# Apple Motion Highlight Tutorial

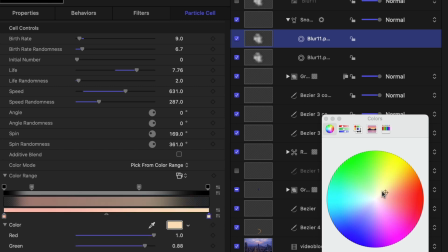Let's have them sort of mimic the colors that are in the sky, almost like they're pieces of the sky.
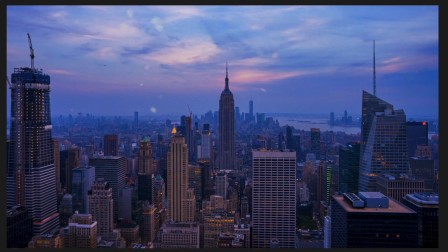Now they're much more subtle because they sort of fit in with the colors of the shot.
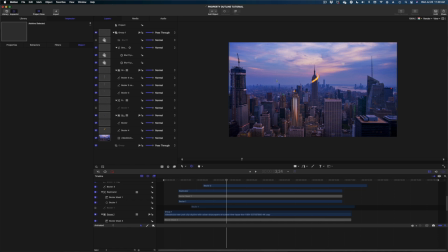And the last thing we're going to do is make this shot look as if it is zooming in.
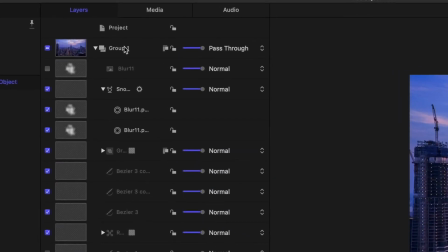So we're going to go up to our project pane and hit the top group. This is everything included in our project. Right? If I close it up, everything's gone.
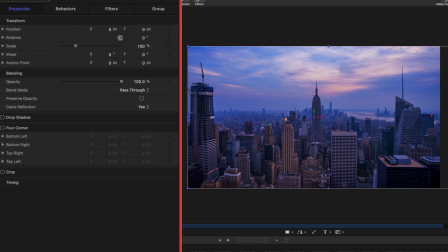Let's head on over to properties and let's queue up our playhead to the very beginning of our timeline. Let's make keyframes on scale and position.
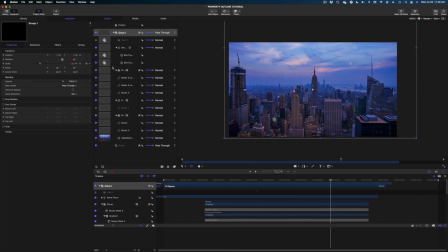And then let's head all the way down to the end of our timeline and let's play with the scale.
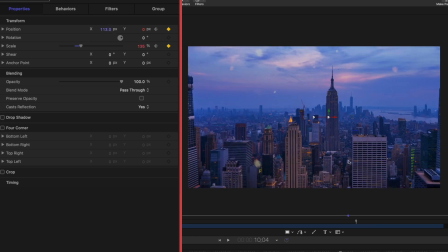And let's just play with the X value a little bit so that Empire State Building isn't so centered as we zoom in.
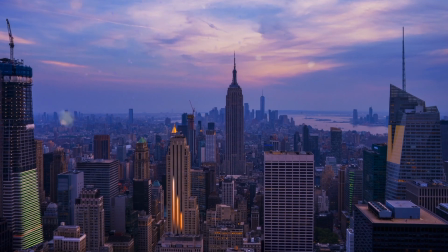All right, that's a lot of different techniques for using BZAs to highlight different elements in your live action video. Did you guys think this was fun? Let me know. Give me that thumbs up. Hit the subscribe button, you guys, if you haven't already. Thanks for creating with me today. I will see you again.